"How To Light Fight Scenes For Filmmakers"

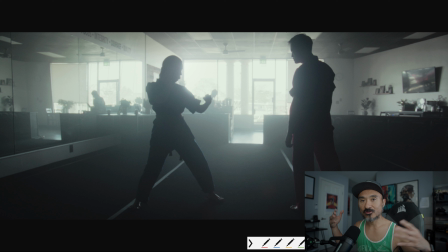6:39 Your room tone will dictate where you can set up your key, where you can set up all the other fixtures, neg, floppies, all that good stuff. So knowing that we're shooting 360, right? We're shooting
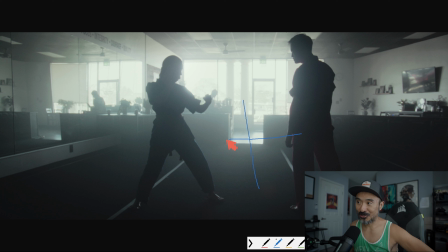6:54 this way, and then we're shooting this way, and then we're shooting this way, and then we're shooting, back to this way, right? You're literally shooting 360. So in this setup, my 360 room tone is this big ass row of windows that is letting in all the light.
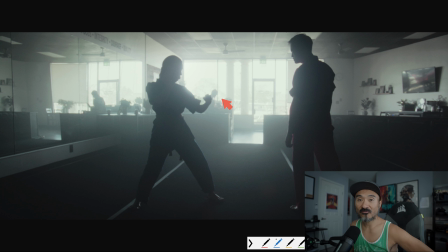7:12 All right. If you don't have this, a lot of gyms, a lot of martial arts schools aren't set up this way, where they don't have windows, where the floor is, where the mat is, where people practice and spar and that kind of stuff. You may just be stuck with a big room that has no windows at all, zero windows, right?
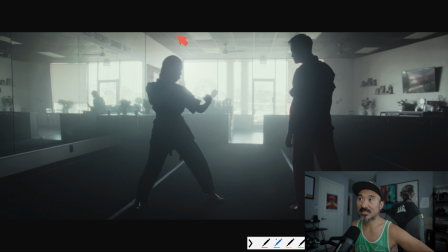7:31 So if that's the case, then you need to light from overhead. Originally, I was going to put all of our Titan tubes in the fixtures up here that are the fluorescent overhead lights for the school.
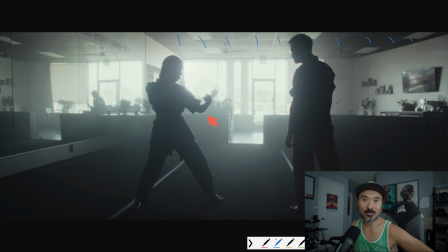7:46 But that being said, I knew that also upon doing like location scouts that the window was going to be just too overpowering, that those Titan tubes overhead wouldn't really be doing anything even at like 100%. So we 86 that idea during pre-production and said, you know what, let's just go with our
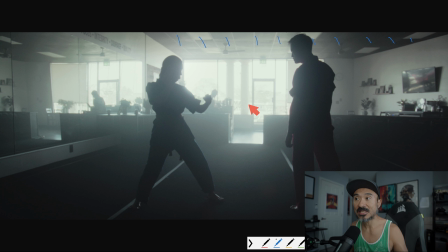8:04 big ass room tone coming in from the windows, and then we'll use our lights on the ground to add texture, to add a backlight edge, to add our key light, right? Things like that. So again, just to reiterate, if you don't have windows to use from,
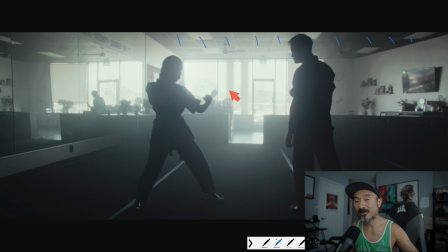8:19 this is just in general, if you can't light from the windows, then you have to light from overhead, right? Otherwise, it's going to be sourcey. You're going to tell where exactly the light's coming from, because there's nothing upstage to upstage light. If you aren't familiar with upstage lighting,
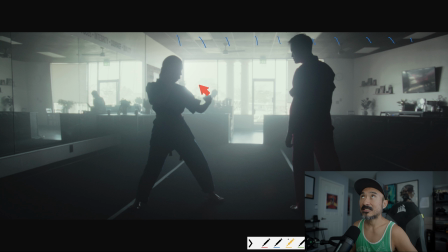8:36 basically an upstage light is a light that sits between your subject, whatever, if it's a product or a person, and the background, right? So an upstage light would say you have an aperture nova or something like that, right? That is back over here. That is your upstage lighting, right?
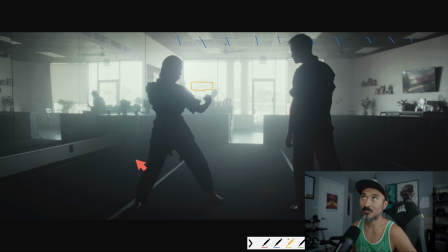8:55 Downstage lighting is when it's between the camera and the subject. So an upstage or a downstage light would be your aperture nova or whatever it is here. So it's between, the camera's here, light is here, and then subject is here. That's your downstage light. Yes.
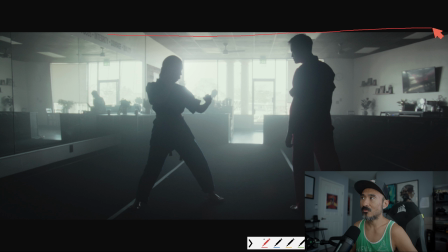9:14 So again, if you don't have access to a truss system overhead, or any kind of drape and piping overhead, wall spreaders, widowmakers, things like that, then you're stuck with lighting from the ground, and it is what it is.
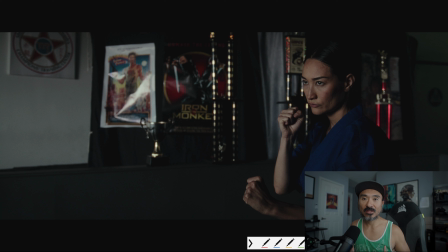9:29 Okay. One thing I will say is we used a lot of neg. We had 2 8x solids, and wherever I was operating the camera, handheld, and also on the Mobi Pro. Wherever I had 8x neg, essentially, 2 of them behind me to soak up as much light as possible.
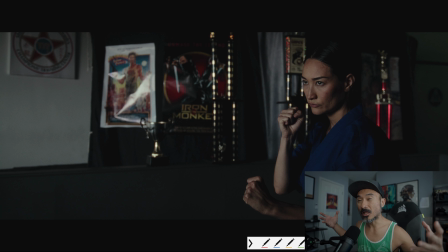9:47 That's what's giving us our contrast. Otherwise, the shadows would be opened up a lot and we wouldn't be getting the bite that I was looking for.
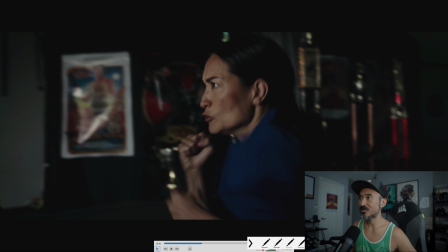9:55 All right. Let's keep playing this and see what we get. So here's a good, yeah, so here's a good situation where we go in for a wide.
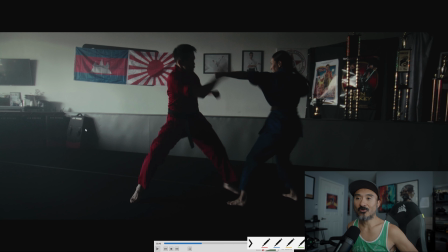10:04 Boom, right here. So this is mostly just a shitload of haze, which we use a lot of.
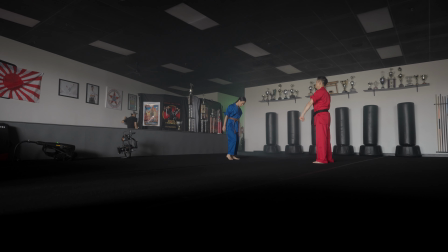10:10 We use a lot of haze that lifts up the contrast, and it gives you the atmos.
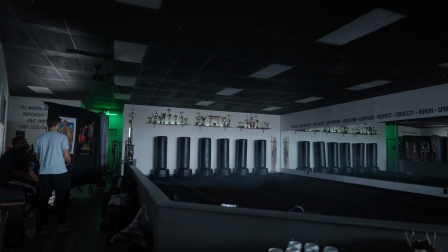10:14 It gives you the shape for a lot of what you're filming. And in this situation, I knew since I didn't have overhead lighting, I needed the haze to bring in the atmos,
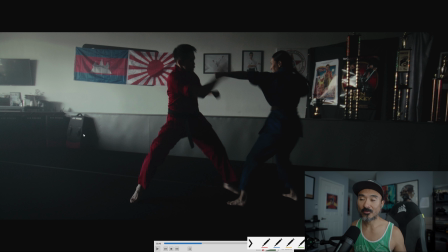10:23 to bring in the texture, and also that gave us opportunity to create, you know, shafts of light when we needed it. Or just to bring up the ambient room tone. And so for here, we had, we didn't have the light map, but I had two 8x negs all behind me. So yeah, 8x neg, 8x neg, just to, again, create the contrast.
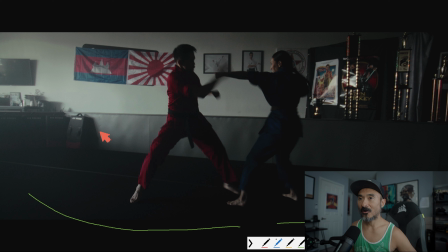10:42 And then we had one Forza 500 with the barn doors, I think, parked like way up against the wall just to help push the light further in so that at least there's some interest.
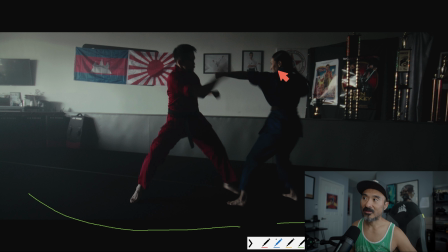10:57 So that way at least Jay's body has enough edging him out, and then Sophie's face and some of her body has enough on her exposure wise. Let's move on.
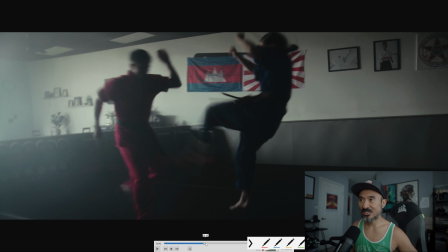11:07 Again, if you have any, hopefully you don't have like too many questions, but this is just, again, just an example of how to achieve some of the lighting 360 right here.
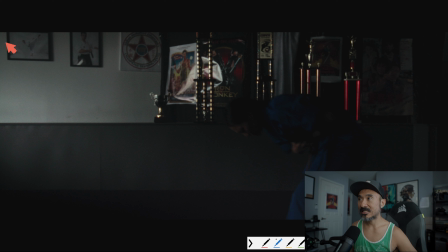11:16 Again, same thing, right? We got the 8x neg, boom. We got the 8x neg, boom. And then we have our light map +3, just giving him enough out, right?
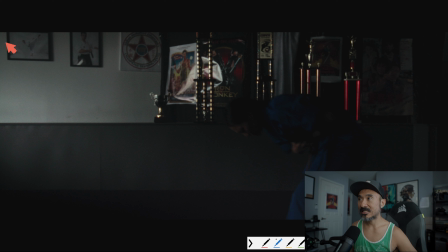11:29 Bringing his face just enough, bringing out his eyes just enough. That's pretty much the recipe that we did. 8x neg, two of them all around. Forza 500 to push light coming from the window when you need it. Light map +3 as our key light roaming around.
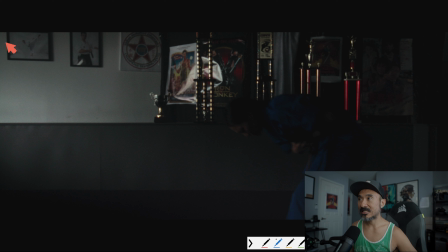11:48 And I think there was maybe one or two shots where I needed like a Titan tube to edge either Jay or Sophie out. So instance here, right? Boom, she flies back. The Forza 500, we had it on the barn doors.
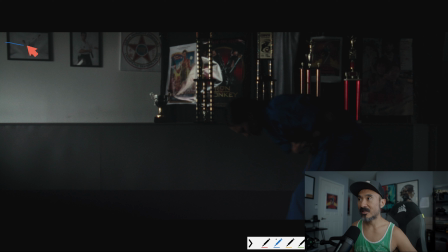12:01 We had two of them. So we had one Forza 500 that is giving us this exposure level for the trophies. And then we had another Forza 500 that's giving us this exposure on the wall as like a slash, right?
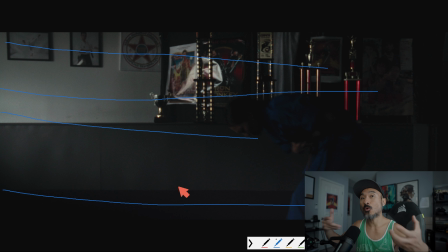12:17 And the haze helps to show off the light in a more organic way.
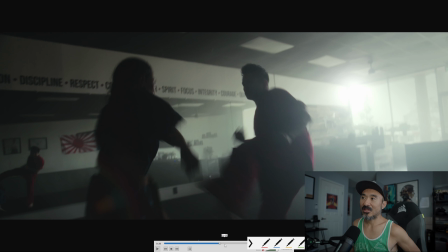12:22 We're going into some mirror action here. This is basically that light mat was behind here. Light mat is here, right? Light mat is here. And we have it like 100% pushing this way, because otherwise Jay would just be in like complete darkness.
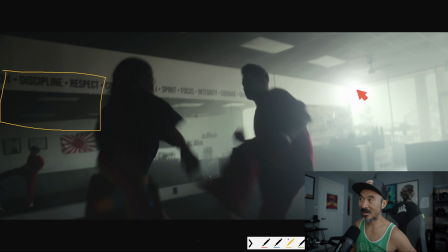12:38 Like you wouldn't even be able to tell like it's a face, right? We have the full Monty of like the sun coming through. I don't know what the hell. I think this was actually a post effect that I did in Resolve, like a light flare or something like that.
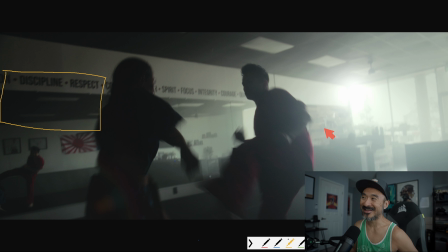12:55 Because I was like, that doesn't look natural, but it's fine, you know. It's a movie, right?
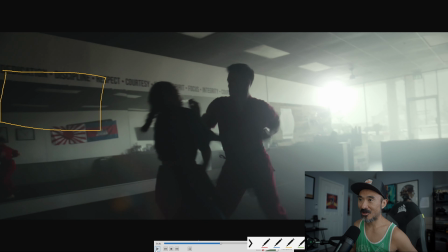13:01 So light mat just to edge him out, and then we go in for the coverage here.
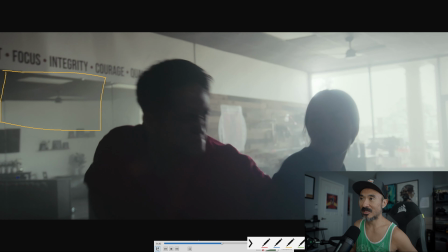13:06 That's where you can start making things look a little bit nice, right?
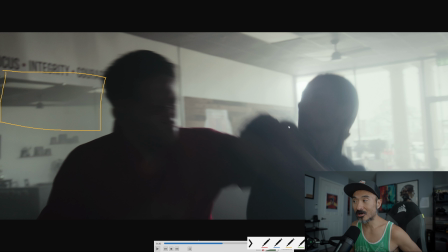13:09 Now you have an opportunity to, since we're shooting on the shadow side or on the dark side, you can use your Forza 500 or your Aperture 600. Let me get rid of this. You can use your light mat or your Amran light or your Intellitech Mega Cloth or your Sky Panel, whatever it is, right?
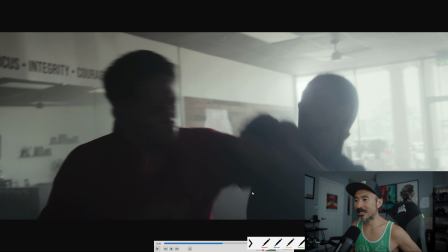13:26 Doesn't matter what the hell it is, really. Being able to bring up the exposure here.
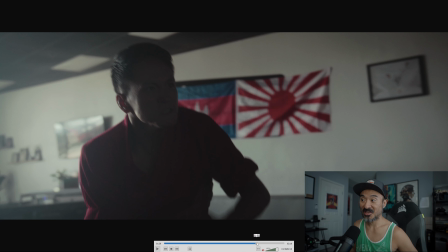13:31 I wish I can say that there was some like, you know, amazing lighting schematic.
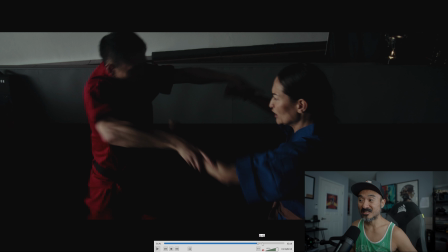13:36 Cause like, no, there really wasn't, you know. The one thing I will say here,
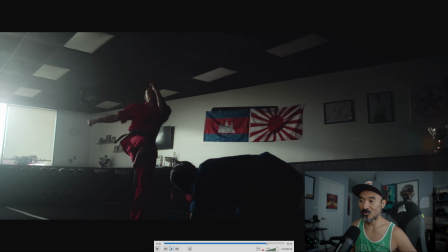13:41 right, is if you are in a situation again where you don't have a window,
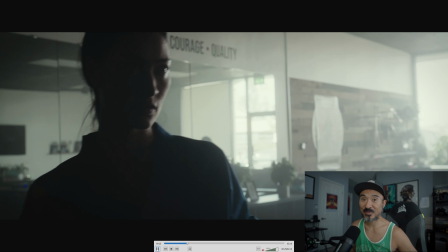13:50 whether it's 2 windows or 3 windows or one big ass row of windows or a wall of windows,
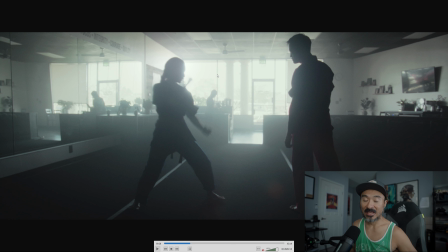13:57 if you don't have this, you have to light from overhead. If you light from overhead, that'll allow you to shoot in any direction. For us, this allowed us to shoot, right? This huge ass thing
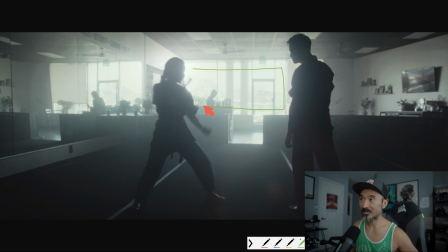14:10 allowed us to shoot in any direction because it was giving us enough room tone where I didn't need to make the room tone myself. And then we just have fixtures like, you know, I'm pretty sure you own something like a Forza 500 or Aperture 600D.
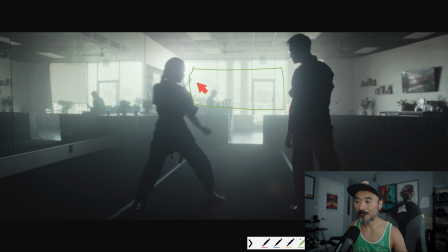14:26 You own maybe some light matte type of lights, your Amran lights, your sky panels, or gosh, what else? Any kind of like flex light or 2x1 light, Geminis, Astras, right? I'm pretty sure you own lights like that, so you can easily achieve this Maybe not easily achieve it,
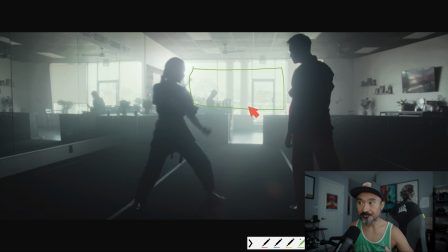14:45 but you can achieve this based upon the lights that you have, as long as you have your room tone set.